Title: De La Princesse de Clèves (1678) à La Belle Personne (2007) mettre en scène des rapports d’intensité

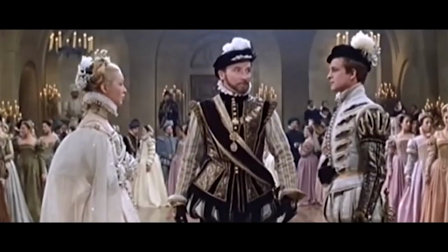Savez-vous qui vous êtes? Et vous en doutez-vous? Pour moi, sire, je n'ai pas d'incertitude.
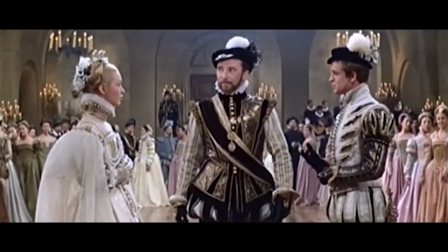Mais comme Madame de Clèves n'a pas les mêmes raisons pour deviner qui je suis que celle que j'ai pour la reconnaître.
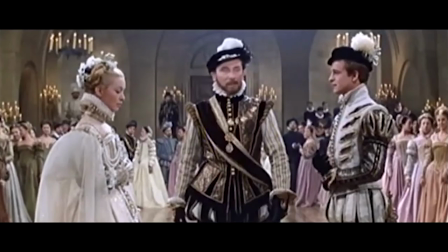Clèves?
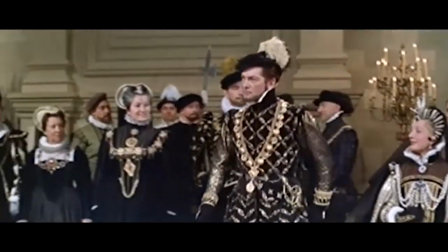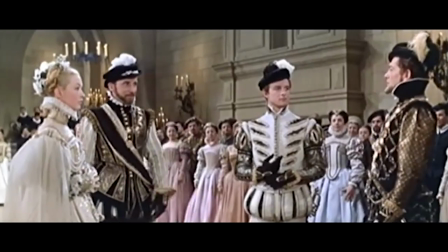Contre-gage. C'est à vous de présenter les danseurs. Je crois, madame, que vous êtes la seule ici à ne pas connaître le duc de Nemours.
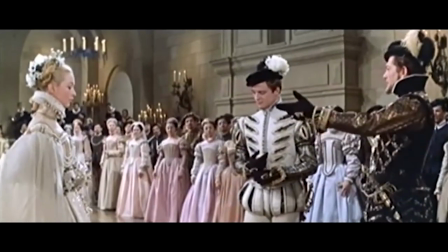Ma femme, la princesse de Clèves.
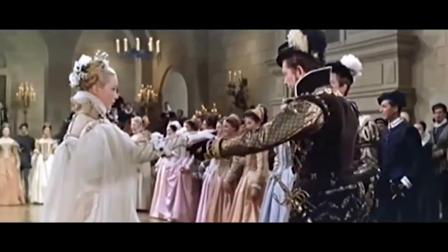Voilà, pour cet extrait. Alors, je vais faire simplement quelques petites remarques sur ce passage. Alors, vous avez pu juger effectivement qu'il s'agit d'une reconstitution historique, là où madame de Lafayette a besoin d'un mot pour que tous ses lecteurs actualisent, c'est-à-dire se représentent physiquement l'espace, le mot Louvre, hein, le festin royal, un bal et un festin royal qui se faisait au Louvre. Là, on a un énorme travail donc, de reconstitution historique qui est fait de façon très, très soignée. Bon. Par ailleurs, donc, vous pouvez juger aussi que la mise en scène multiplie hein, donc, de façon très, très marquée toutes sortes de symétries qui correspondent bien,
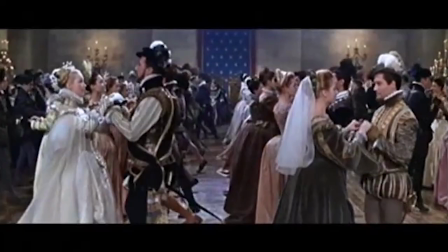on pourrait dire, à la syntaxe principalement de Madame de Lafayette et qui correspondent sans doute aussi particulièrement à la manière dont on a tendance à se représenter ce que c'est que le classicisme. Pardon pour la périphrase, mais elle me semble importante à prononcer. Donc voilà, je repasse un tout petit peu sur les symétries. Je voudrais remarquer aussi l'extrême ralentissement de la scène. Personne ne s'est endormi pendant la danse, c'est très bien. Mais voilà, quand même, c'est un tout petit peu ralenti. Et puis, ce qui m'a frappé aussi dans cette affaire-là, c'est le fait qu'on a accentué tout ce qui allait du côté de la solennité, donc tout ce qui allait du côté de ce que l'on se représente par rapport au classicisme, habituellement, quelque chose d'un peu lourd, d'un peu pompeux, d'un peu solennel. L'apparition de Nemours est complètement virevoltante dans le texte de Madame de Lafayette, et ici, on a choisi de tout arrêter, et de façon donc, limite, donc, je ne sais pas comment dire ça, mais caricaturale, avec les surcadrages, les symétries qui sont encore accentuées dans ce plan-là.
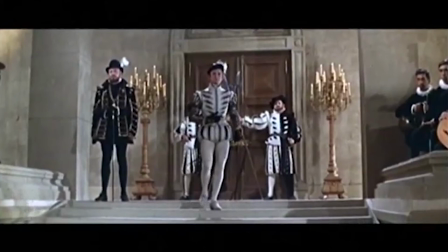La contre-plongée, donc, qui va permettre à la princesse d'admirer encore plus le beau prince qui vient d'arriver, etc. Bon, et voilà, donc quelque chose qui est extrêmement lent, extrêmement donc peut-être solennel aussi, et qui me semble donc enlever au texte de Madame de Lafayette toute la vitalité et toute la vie qui donc présidait à la rencontre donc des deux personnages. Bon, je passe sur la danse, donc, elle-même, et peut-être une remarque quand même sur le travail,
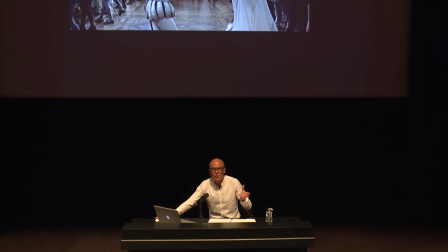sur les lumières, puisqu'à un moment, les deux personnages vont se retrouver tous les deux tout seuls, finalement,
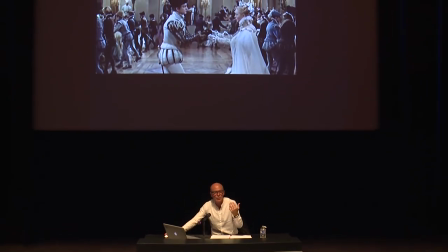dans l'espace où tout le monde les regarde.
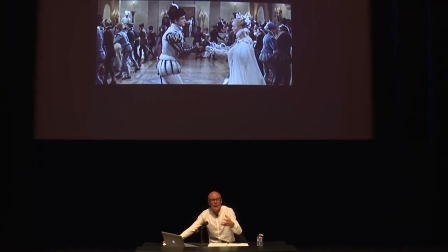Il y a un travail sur une restriction circulaire de la luminosité qui les place tous les deux tout seuls,
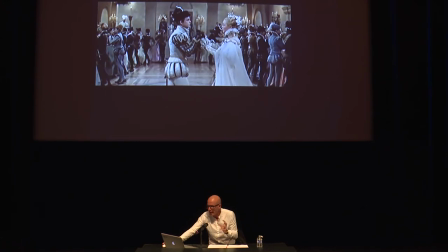comme si voilà, on avait réussi à ménager ce qui est très difficile à obtenir.
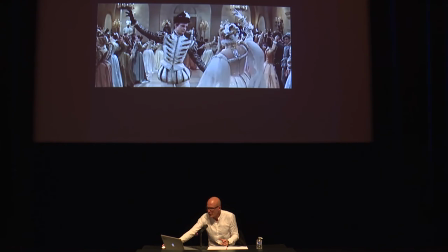Donc, finalement, alors, je vais repasser sur ce moment-là, excusez-moi.
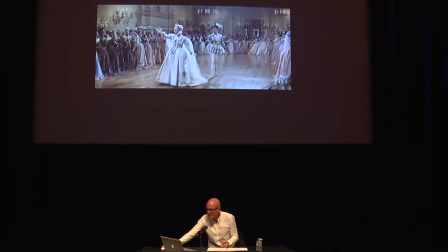Oui, c'est un peu plus loin.
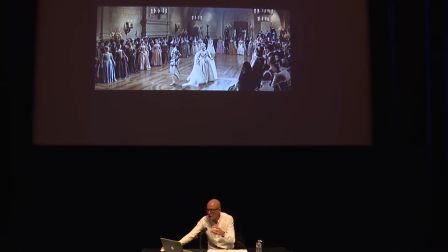Je ne vois pas où je suis très bien. Voilà, c'est à ce moment-là que la luminosité va baisser, comme si les deux rencontrés se retrouvaient tout seuls donc dans cet espace public. C'est ici. Voilà. Hein.
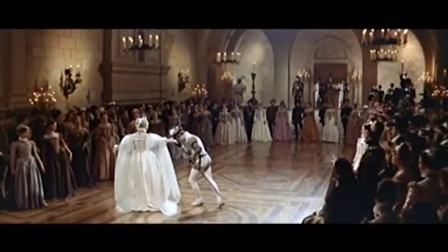Donc, aucune bougie n'est éteinte, mais malgré tout, la luminosité voilà, se baisse donc dans la pièce en question.